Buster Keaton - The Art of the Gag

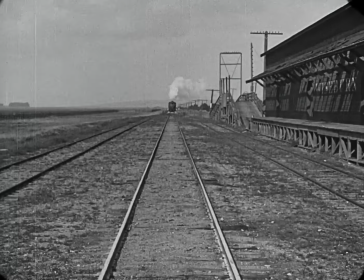0:03 Hi, my name is Tony, and this is Every Frame a Painting.
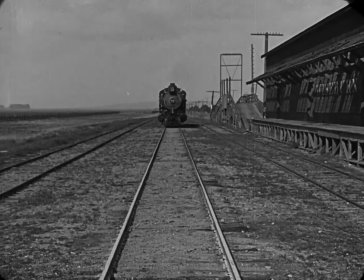0:07 There are some filmmakers who are so influential that no matter where you look, you see traces of them everywhere.
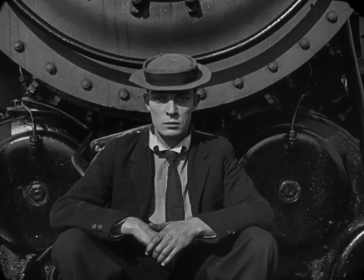0:15 I see this filmmaker's framing in the works of Wes Anderson,
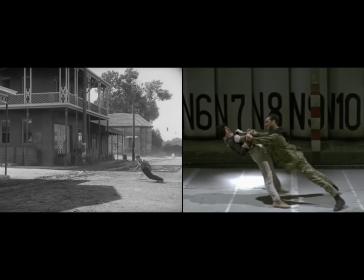0:23 his acrobatics and stunts in Jackie Chan, and his deadpan posture in Bill Murray.
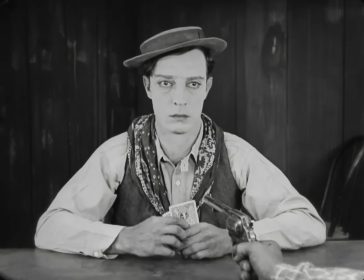0:34 He, of course, is Buster Keaton, one of the three great silent comedians.
He was, as we're now beginning to realize, the greatest of all the clowns in the history of the cinema.
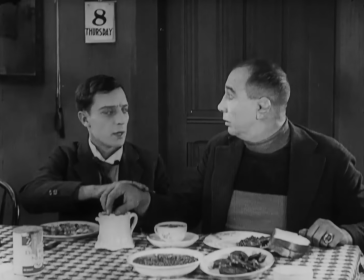0:47 And nearly 100 years later, I think he still has plenty to teach us about visual comedy.
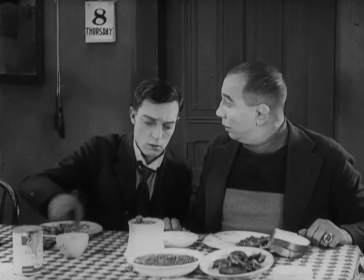0:52 So today, let's take a look at how the master builds a gag. Ready?
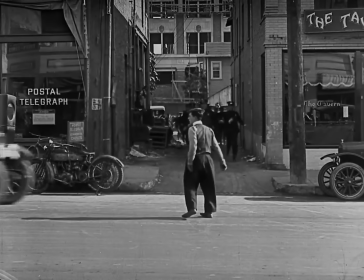0:59 Let's go.
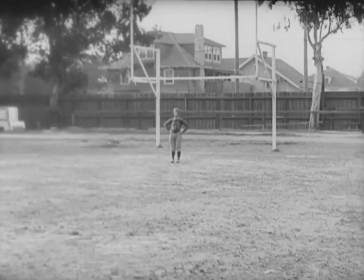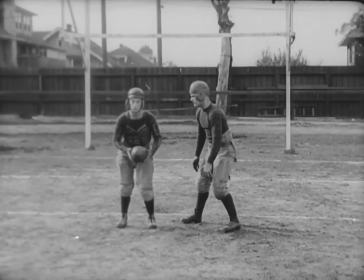1:07 The first thing you need to know about visual comedy is that you have to tell your story through action.
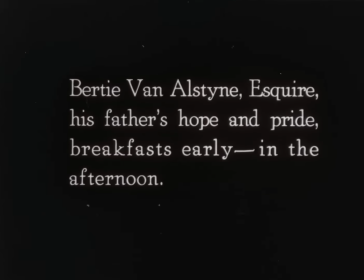1:12 Keaton was a visual storyteller, and he never liked it when other directors told their story through the title cards.
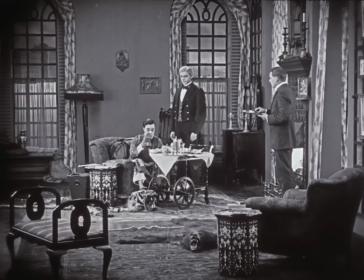1:17 The average picture used 240 titles. That was about the average.
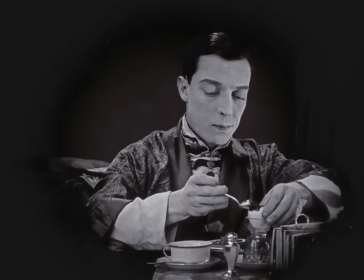1:23 240 was the average? Yes, and the most I ever used was 56. He avoided title cards by focusing on gesture and pantomime.
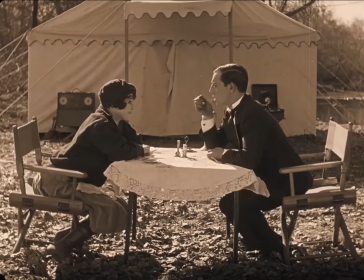1:30 In this shot, you never find out what these two are talking about. Everything you need to know is conveyed through the table and their body language.
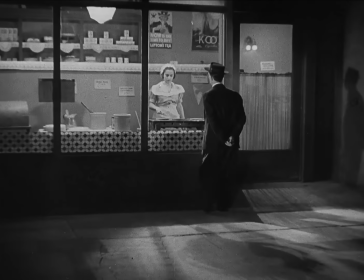1:38 But what you had to say, you had to communicate to the audience in only one way.
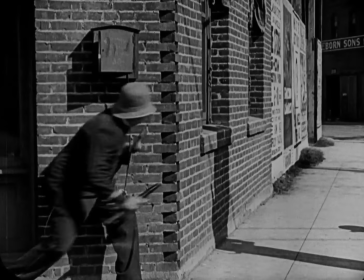1:45 Through action. That's right. We eliminated subtitles just as fast as we could if we could possibly tell it in action.
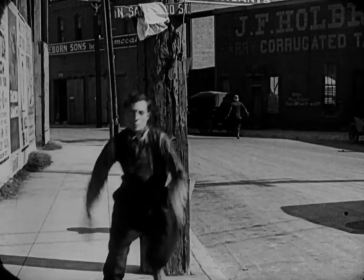1:51 Keaton believed that each gesture you did should be unique. Never do the same thing twice.
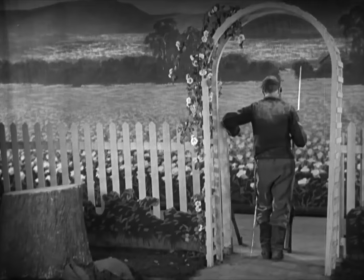1:59 Every single fall is an opportunity for creativity.
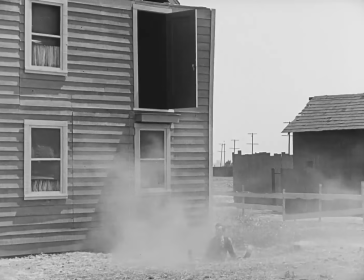2:07 But once you know the action, we come to the second problem. Where do you put the camera?
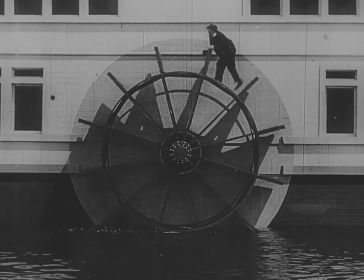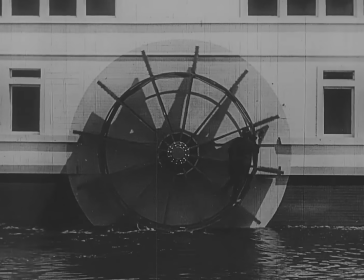2:17 Visual gags generally work best from one particular angle. And if you change the angle, then you're changing the gag, and it might not work as well.
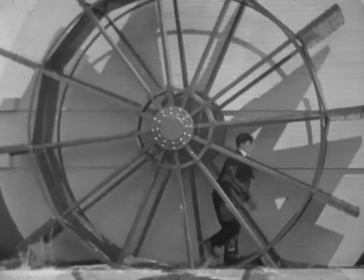2:26 Finding the right angle is a matter of trial and error. So let's take a look at two possible camera placements for the same joke.
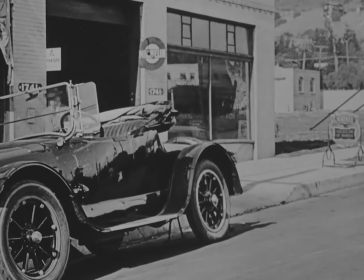2:33 Here's the first one.
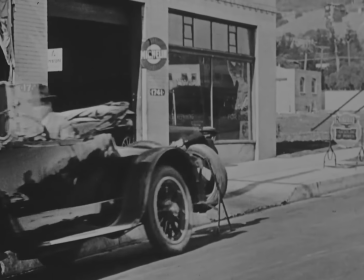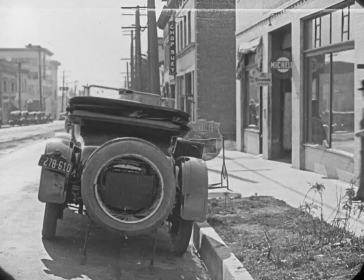2:42 And here's the second.
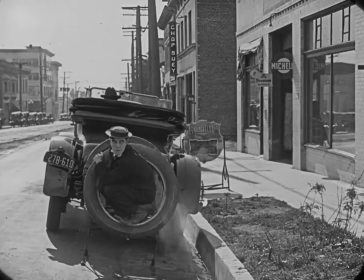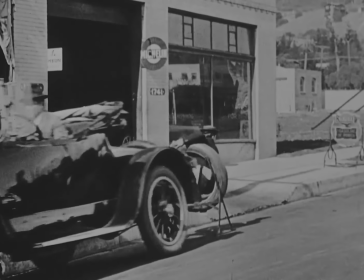2:51 You'll notice in the first angle, the car takes up most of the frame, and we don't get a clear look at Buster until he turns around.
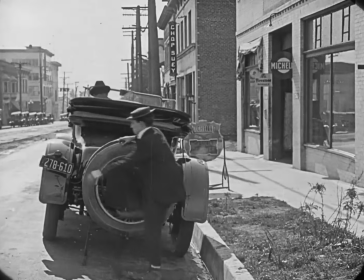2:58 But in the second angle, the car is placed in the background, and we always have a clear view of his face.
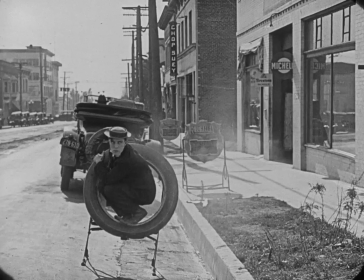3:03 This split second, where he doesn't know what's happening but we do, that's much better from over here.
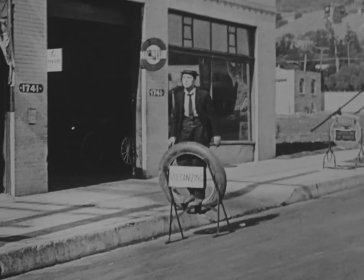3:09 And in the first angle, the framing splits our attention. Our eyes want to look at his face and the sign at the same time.
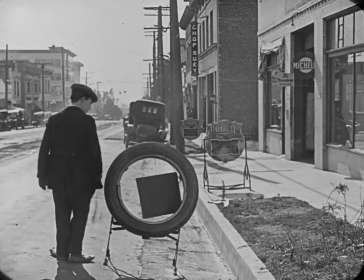3:16 But after reframing the scene, our eyes naturally look at him, then the sign, then back to him.
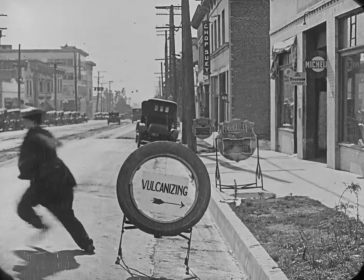3:24 Much better.
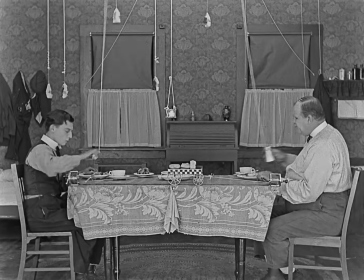3:28 Now we come to the third question. What are the rules of this particular world?
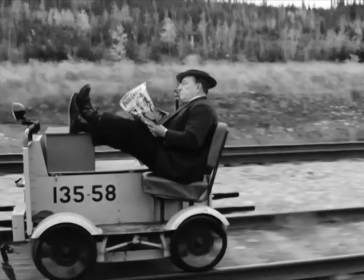3:35 Buster's world is flat and governed by one law.
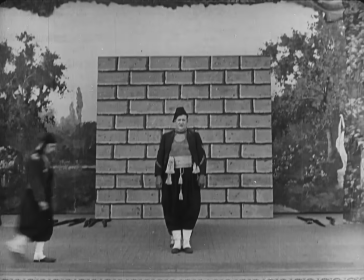3:42 If the camera can't see it, then the characters can't see it either.
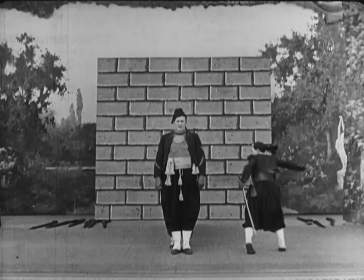3:46 In Buster's world, the characters are limited by the sides of the frame and by what's visible to us, the audience.
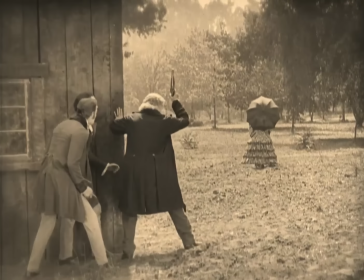3:53 And this allows him to do jokes that make sense visually, but not logically.
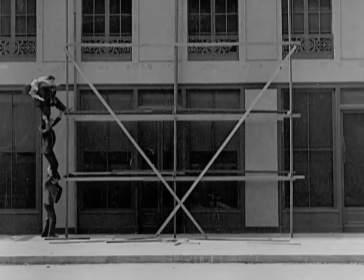3:59 A lot of his gags are about human movement in the flat world.
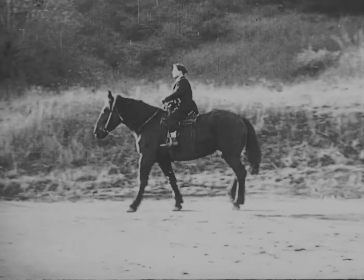4:02 He can go to the right, to the left, up,
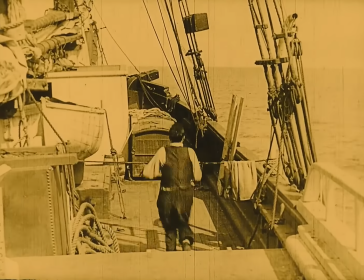4:09 down, away from the lens, or towards it.
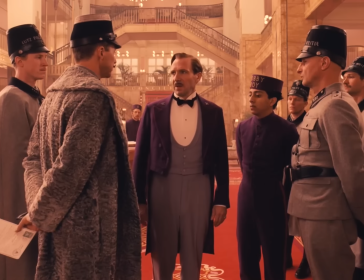4:14 Look familiar?
She's been murdered, and you think I did it.
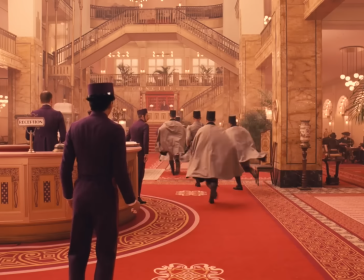4:21 Hey!
Like Wes Anderson, Buster Keaton found humor in geometry.
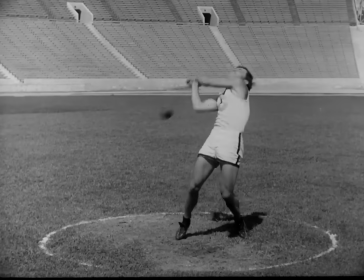4:30 He often placed the camera further back so you could see the shape of a joke. There are circles,
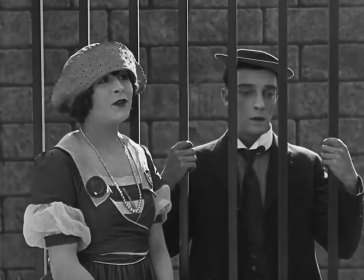4:37 triangles, parallel lines, and of course, the shape of the frame itself, the rectangle.
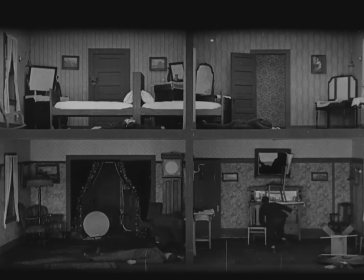4:45 I think staging like this is great, because it encourages the audience to look around the frame and see the humor for themselves.
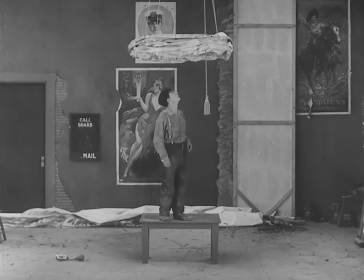4:51 In this shot, think about where your eyes are looking. Now where's he?
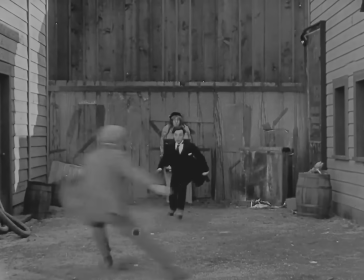5:01 Some of these gags have their roots in vaudeville and are designed to play like magic tricks.
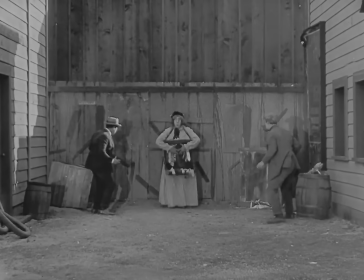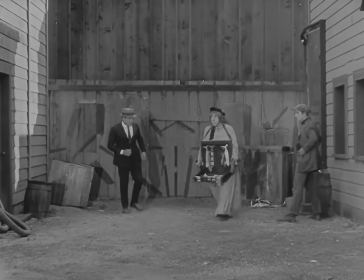5:11 And like all great magic tricks, part of the fun is trying to guess how it was done.
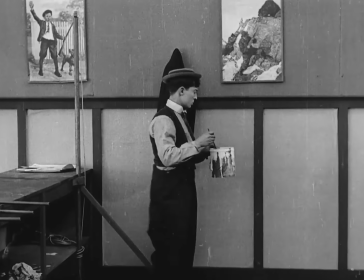5:18 Keaton had a name for gags like these. He called them impossible gags.
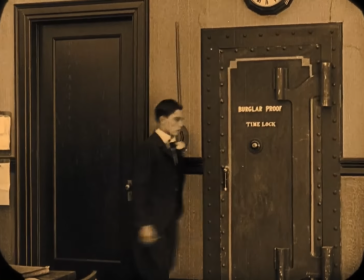5:25 They're some of his most inventive and surreal jokes. But as a storyteller, he found them tricky because they broke the rules of his world.
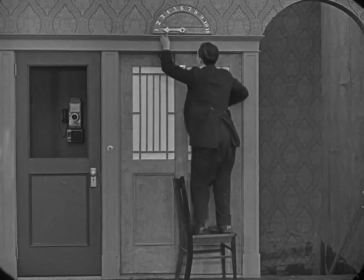5:33 We had to stop doing impossible gags and what we call cartoon gags.
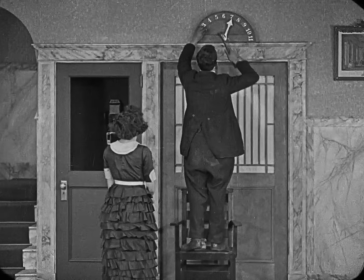5:39 We lost all of that when we started making feature pictures. They had to be believable, or your story wouldn't hold up.
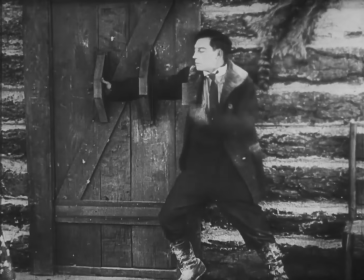5:47 So instead, he focused on what he called the natural gag, the joke that emerges organically from the character and the situation.
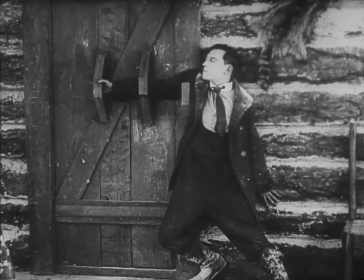5:55 Consider what he does with this door.
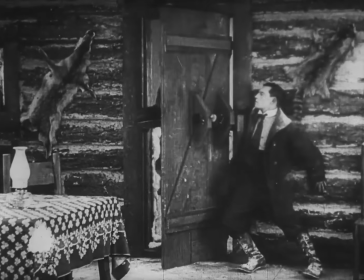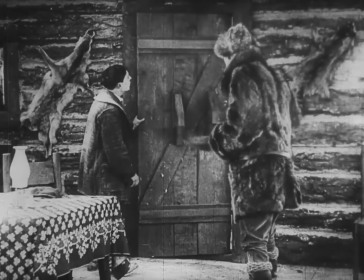6:03 Keaton claimed that for visual comedy, you had to keep yourself open to improvisation. How much of it was planned and how much came out in the actual doing?
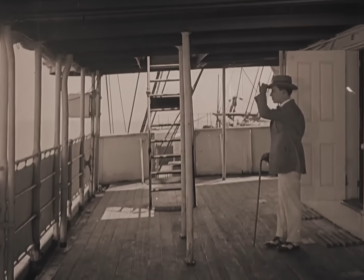6:12 How much was improvised, you know? Well, as a rule, about 50%
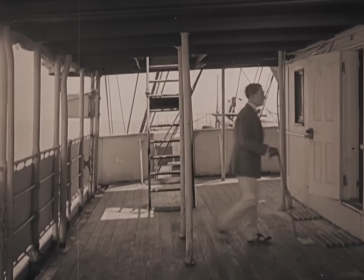6:17 you have in your mind before you start the picture, and the rest you develop as you're making it.
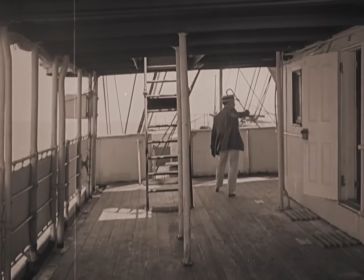6:23 Sometimes he would find a joke he liked so much that he would do a callback to it later.
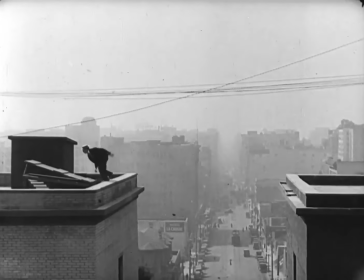6:29 But other times, jokes that he'd planned beforehand wouldn't work on the day, so he would just get rid of them.
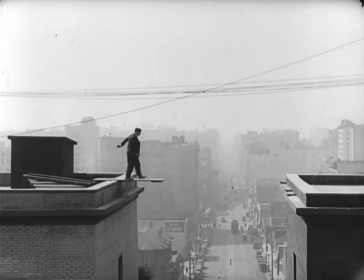6:35 Because they don't stand up and they don't work well. And then the accidental ones come.
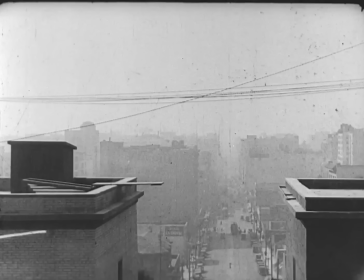6:41 He was supposed to make this jump, but since he missed, he decided to keep the mistake and build on it.
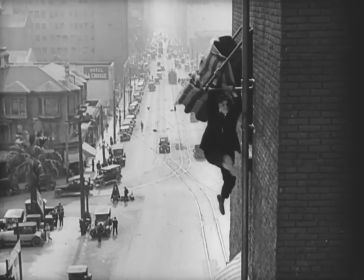6:49 So you seldom got a scene like that good the second time. You generally got them that first one.
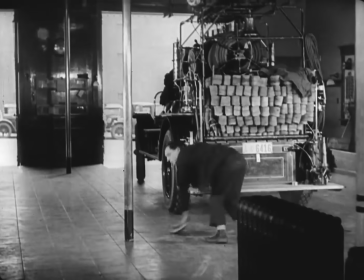6:54 Maybe that's one of the reasons there was so much laughter in the house the other night. I mean, the younger people and I had this feeling that what we were seeing was happening now.
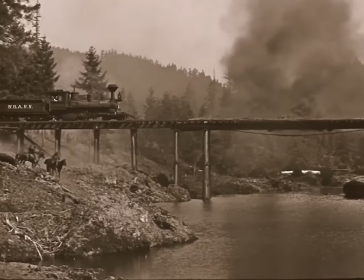7:05 That it happened only once. It was not something that was pre-done and done and done. And that brings us to the last thing about Buster Keaton, and his most famous rule.
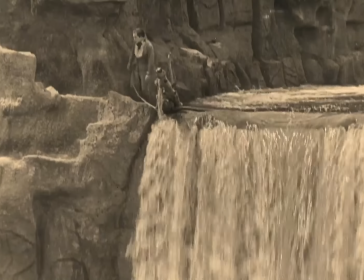7:16 Never fake a gag. For Keaton, there was only one way to convince the audience that what they were seeing was real.
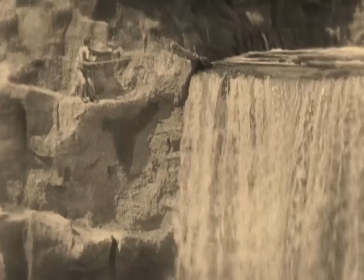7:22 He had to actually do it.
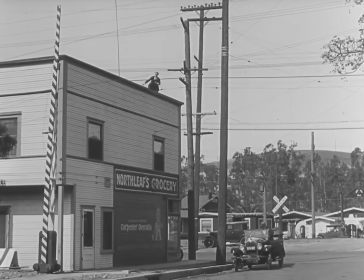7:27 Without cutting. He was so strict about this that he once said, "Either we get this in one shot,
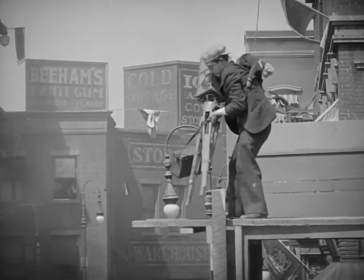7:37 or we throw out the gag." And it's why he remains vital nearly 100 years later.
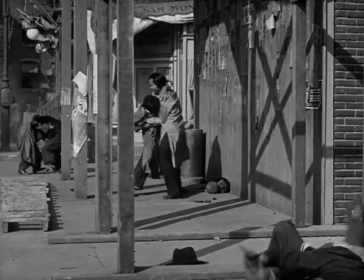7:43 Not just for his skill, but for his integrity. That's really him. And no advancement in technology can mimic this. Even now, we're amazed when filmmakers actually do it for real.
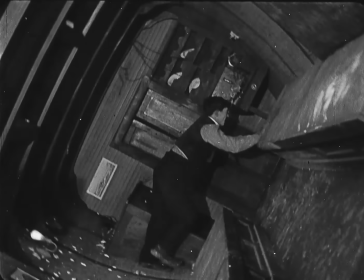7:57 But I think he did it better 95 years ago. So no matter how many times you've seen someone else pay homage to him,